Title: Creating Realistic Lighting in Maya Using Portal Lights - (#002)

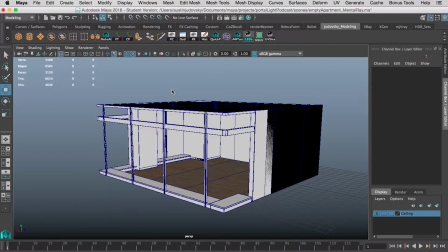0:03 What is going on, everyone? My name is Austin Judovsky, and today I'm going to show you guys a tutorial on how to do realistic lighting within Maya.
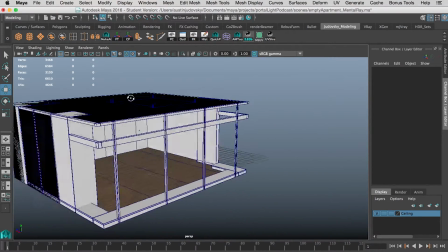0:11 So quickly here, I'm going to show you guys the layout that I'm using just so that you understand the way the lighting is and the way it's going to come into the room.
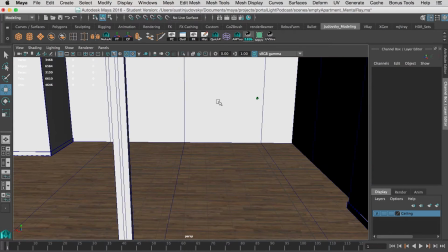0:18 So it's a very simple room, just has windows on one side. Here's the render cam that I'm going to be using.
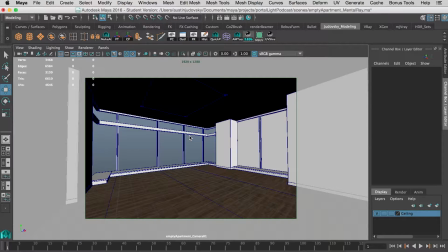0:24 Essentially, what we're going to be doing is we're going to use one main key light, an IBL, and then portal lights to fill the actual room.
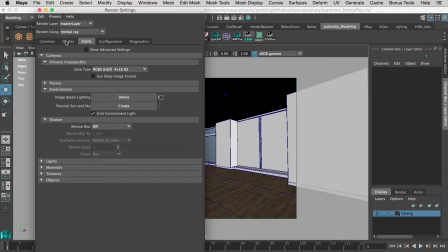0:31 So first off, what I want you to do is make sure that you have mental ray enabled. So just come up to your render settings, make sure that mental ray is turned on.
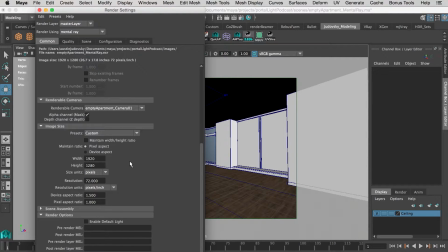0:39 Inside the actual settings themselves, come over to the common tab and make sure that enable default light is turned off. I have my quality set pretty low just to keep the length of the podcast down.
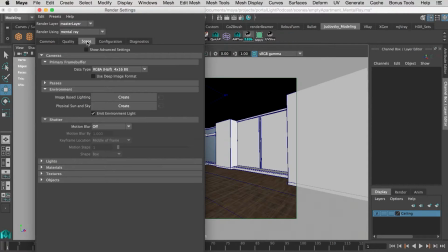0:50 The first thing I want you to do is come over to the scene tab, come over to image based lighting and hit create.
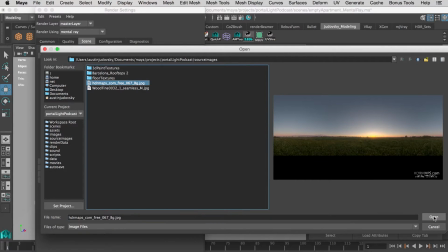0:55 Come over to the folder, click it, and click your HDR. Now you can see that my actual HDR is imported in here.
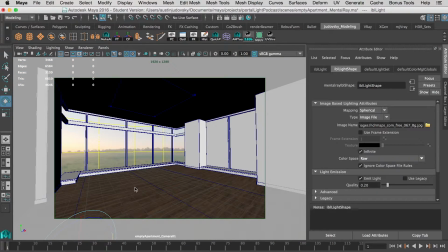1:02 You can actually rotate the IBL and make it the direction that you want. I want the sun to directly come inside the room. Next, come under the IBL shape node. And down here, you'll see the emit light button. So what that will do is we'll actually make the IBL emit light into the room. Here's a quick render just to show you what it's doing.
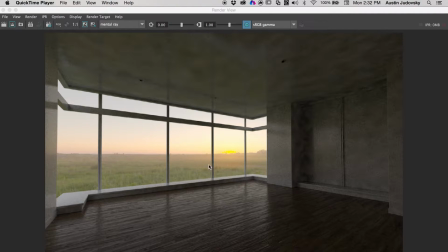1:20 Now that you can see what it's doing here, you can see that it's actually filling the room with a little bit of light, but it's still not quite what we want. As you can see in the background, there's a sun, but in no way is that projecting onto the actual floor or anything like that. What we're getting here is a bunch of specular highlights, but there's no actual lighting itself that's changing.
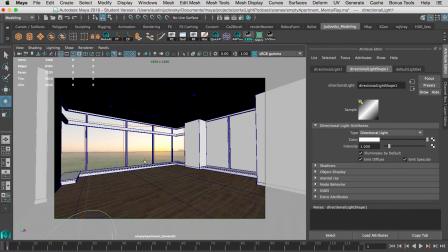1:38 So what we're going to do is come up to create, lights, directional light. So now we're using this actual direction light to mimic the sun in the background. This is going to be our key light. So what I did was I just took the key light and I precisely lined it up where I thought that the sun would be coming inside.
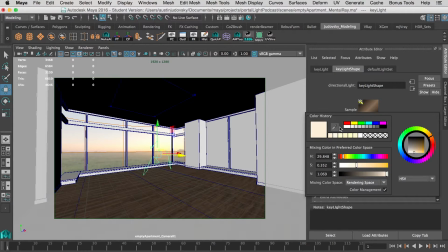1:54 Next, you take the color, and you can sample the actual background. So what I did was I just sampled a pixel out of the sky to get the actual color of the light. Next, I just lowered the intensity just a tad bit just because it's not a very bright sun. Next, I want you to come down to shadows and turn on use ray trace shadows.
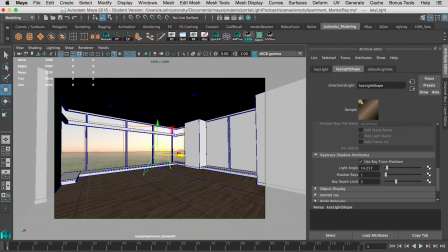2:14 What I also did was I bumped up the light angle a little bit to diffuse the actual line of the directional light. Now this is going to be our key light. Here's a quick render to show what it's doing compared to our last one.
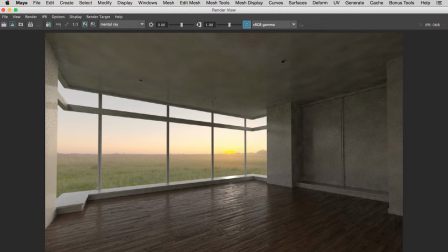2:25 Now you can see side by side what that actual light is doing. So this is the light that we just added in versus the old lighting. As you can see, it added just a tad bit of fill light into the room, as well as it gave us this nice key light across the floor like we should have from the sun. Now I really like the way that this is coming out, but I still feel it's a little too dark over here on this side of the room.
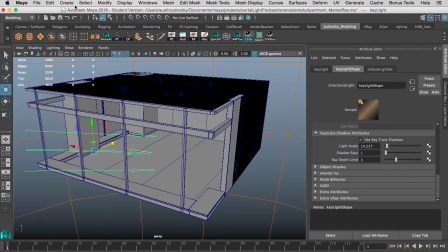2:45 This is where the portal lights are going to come into play. So next, I want you to come up to create, lights, area light.
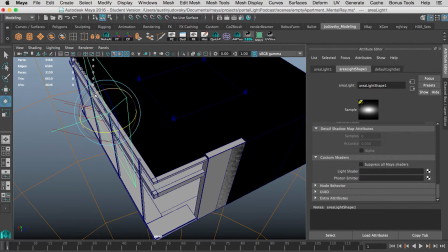2:51 We're going to bring it over here to this side, increase the size, rotate it, and we're going to line it up with this window here as closely as possible.
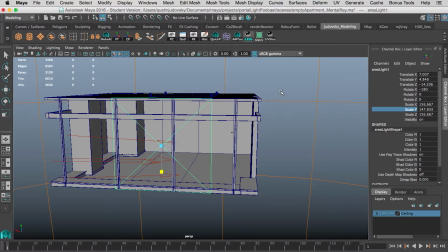3:00 I'm going to scale it in Y just a tad and then scale it outward in X.
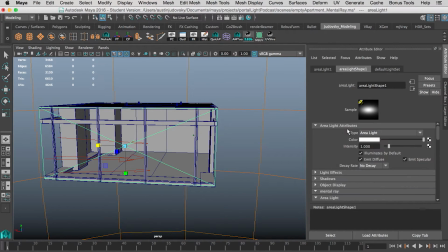3:04 So the first thing that I want you to do is come up to the top here and turn on use light shape. This will turn it into a mental ray light. Now, once we turn this into an actual portal light, none of these are going to actually affect the light anymore. So what we want to do is come down to the bottom here, come under light shader, click on this, click mental ray lights, and then click Mia portal light.
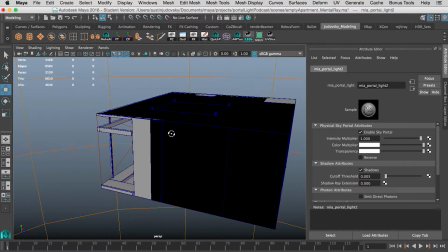3:24 Now this is going to be our new one. So what a portal light does essentially is it samples the IBL behind the actual light and then projects that light into the room.
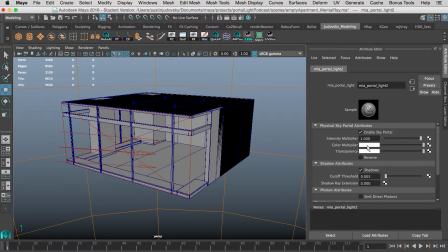3:33 Now since we added the actual portal light shader into the light, this is going to be what controls the intensity. So I'm going to bump up the intensity just a tad bit, as well as turn on visible.
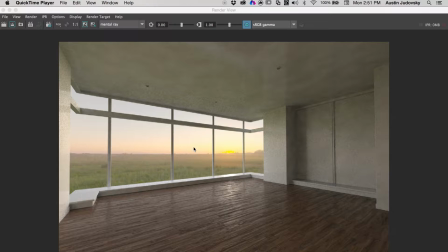3:45 Now we're going to do a render just so you can see how it's affecting the room. Now, as you can see, we have a much more realistic fill light. So compared to our old render that was kind of dark, the new portal light actually fills the room based off the IBL. Without the use of portal lights, we'd have this very drastic light fall off that wouldn't match the actual lighting itself anymore.
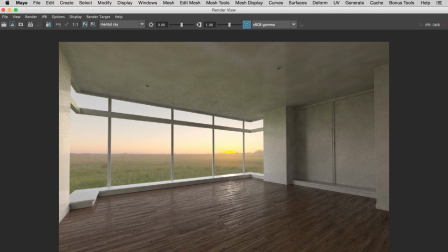4:05 One thing that you should take note of is that by using portal lights, it increases your render times drastically.